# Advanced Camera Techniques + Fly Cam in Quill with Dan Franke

And at the end of the shot, in the next shot,
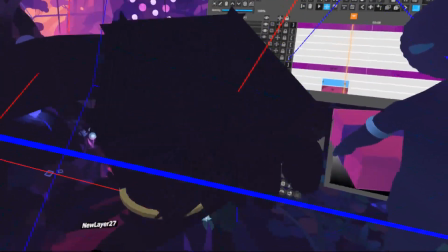(24:27)
the box should be right there, just zooming through the viewer there.
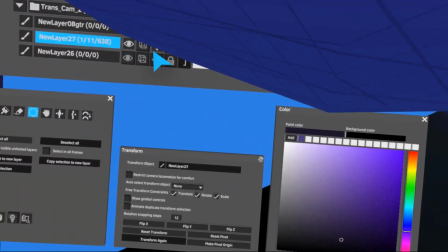(24:36)
And it should be on linear.
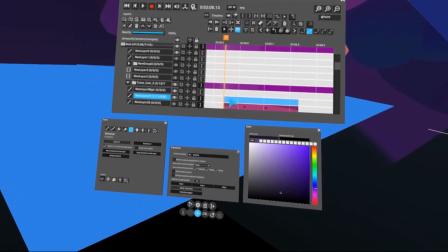(24:40)
There we go. And on top of that, I sometimes, if it's necessary, just to ease it in a little bit more, make it give it some transparency.
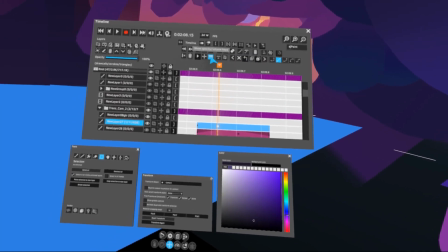(24:49)
So let's just
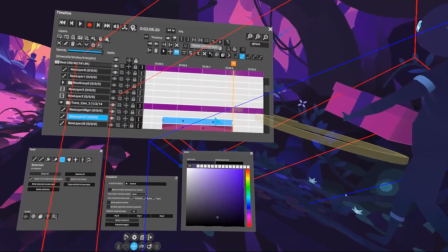(24:54)
make a couple keyframes here, and make this one a 0, and this one a 0.
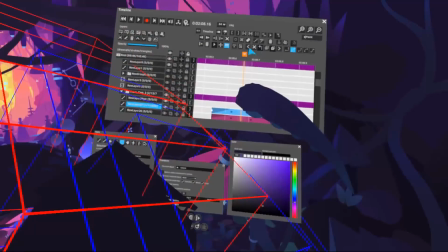(25:01)
So it just comes in. Otherwise, it would just come out of nothing.
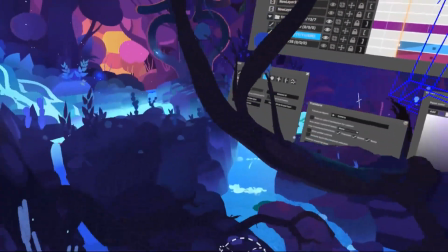(25:06)
Well, it comes out of nothing, but oops, where are we?
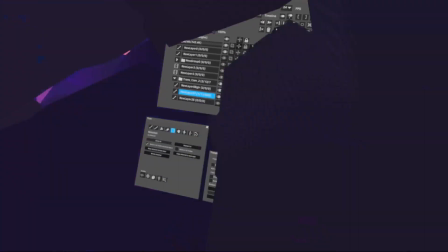(25:12)
It just fades in a little bit, and that's very quick, so you wouldn't really see it anyways.
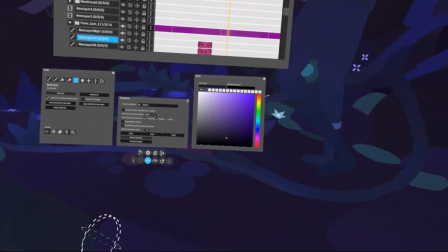(25:18)
So now we have this cut, and it's just a very smooth
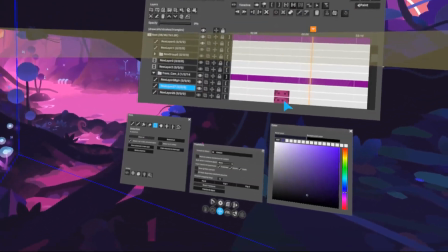(25:24)
thing that you don't even realize it's happening, and especially in fast movements and stuff.
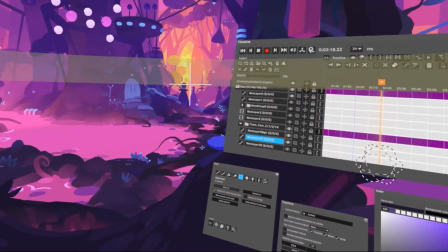(25:30)
And if you have things in front of the camera, for example, in the next wipe that we have here, where is it?
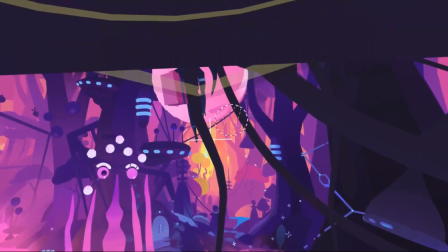(25:39)
Right here, there are things in front of the camera that are about to, where the viewer knows, okay, there's some foreground elements that are gonna,
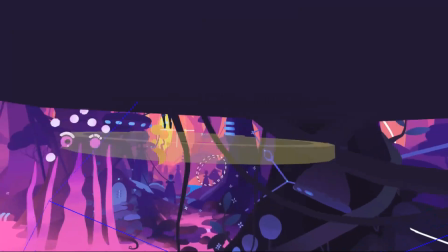(25:47)
kill my view here. And then again, I use a box here to just wipe and then make a, easy transition into the next shot.
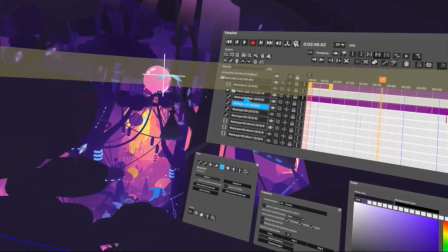(25:57)
So yeah, and all these boxes always have to be underneath the transform group, so that they,
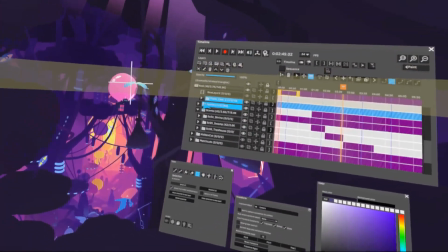(26:04)
travel with the camera and always are attached to it.
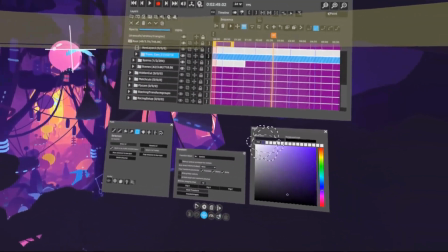(26:10)
That is the simple setup for the box wipe. I have to disappoint you guys.
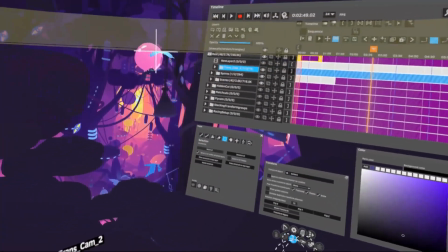(26:15)
Advanced camera techniques doesn't mean it's advanced, setups. It's just very easy.
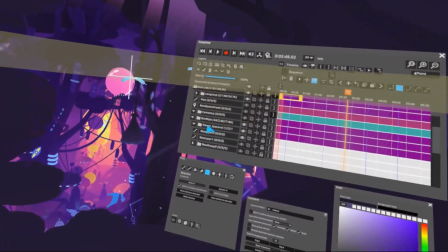(26:19)
You just have to come up with it. Let's move on to the hidden cut.
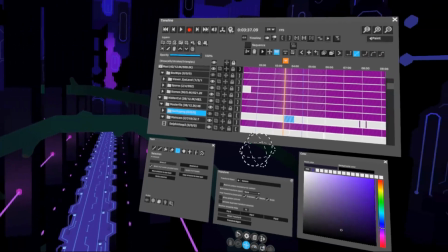(26:27)
And here we are in other camera.
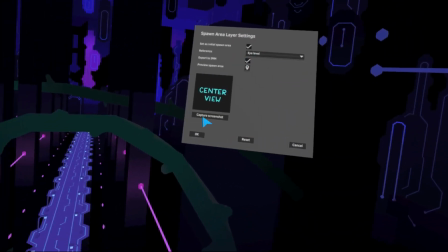(26:31)
Boom, boom. We are in another episode.
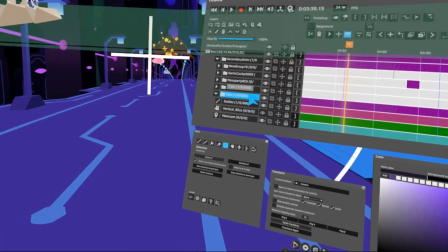(26:36)
We are in the quantum rays. So, my favorite cut here, this one.
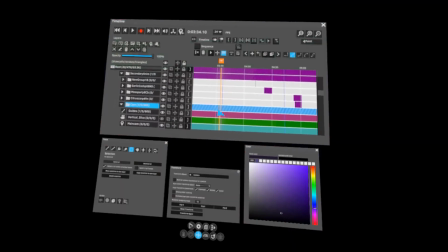(26:44)
So let's, oops.
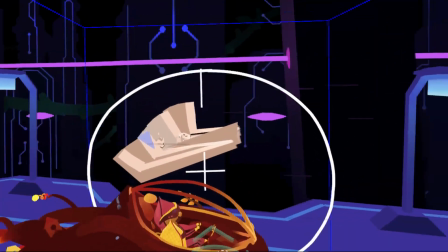(26:50)
There we go. So this is kind of also a wipe, but it's more a hidden cut,
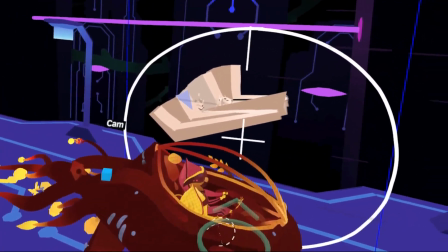(26:56)
because there are things in front of the camera who are blocking the viewer in a way that you don't need this box anymore.
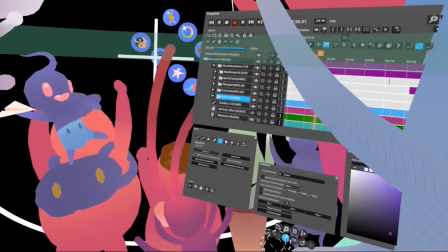(27:03)
There's no box that wipes in front of you. It's just that you cleverly,
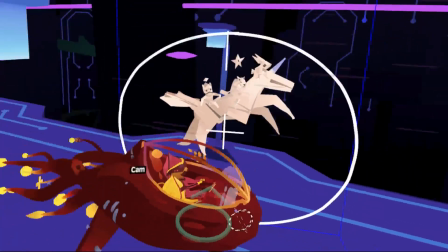(27:10)
put something in front of the camera that you then just kind of cut and place the camera in a totally different area in the shot.
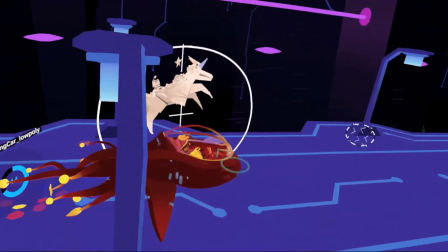(27:18)
And the way this is set up, again, very
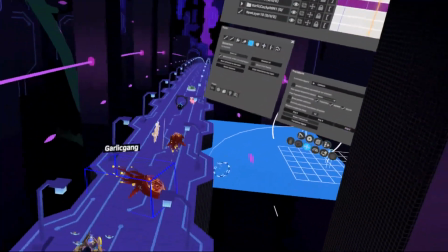(27:23)
similar to the box wipe, because it's just an object that is wiping in front of the camera.
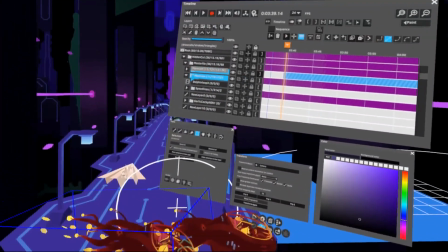(27:30)
But in this case, it's this car. Currently, I have this just separate from the camera.
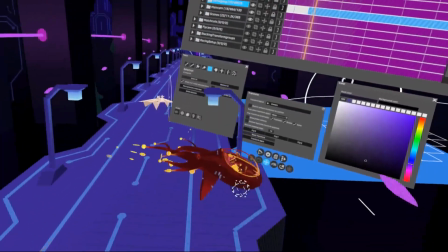(27:35)
So what would happen here, if it wasn't attached, obviously, it just stays in that shot like that.
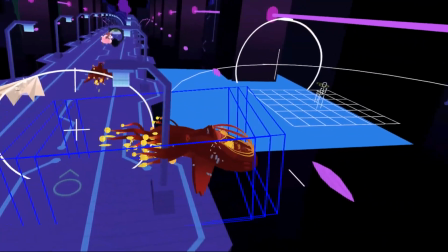(27:43)
So what we have to do here is first position it properly. Let me actually hide the other one.
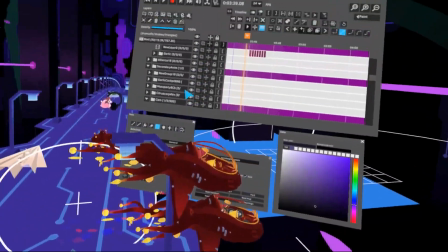(27:51)
There
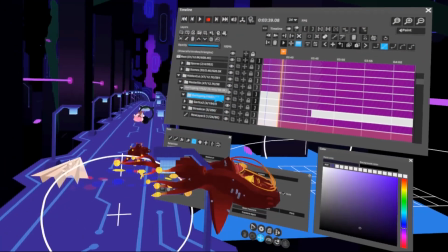(27:54)
we go. Okay, so in here I want to
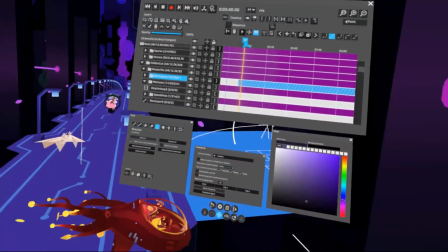(28:03)
position it first in the second cut.
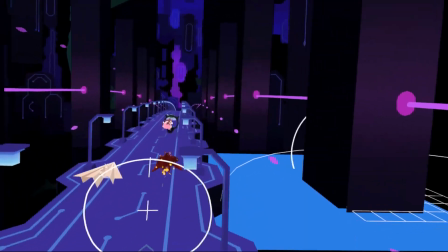(28:06)
So what I want to do is basically cut from this cut to this cut.
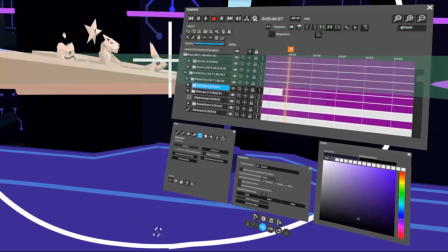(28:13)
It's a 90 degrees cut. It's very hard. So, but I know where the car has to end up in this shot.
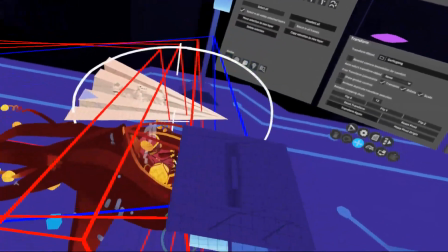(28:20)
So I set it up for this one. Let's say, again, this cross helps me.
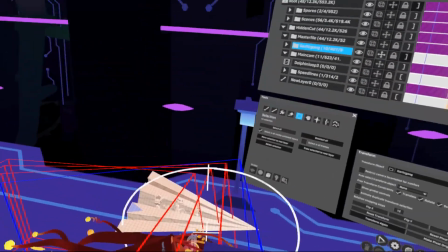(28:25)
I know where the viewer is going to look at. Maybe there, sort of.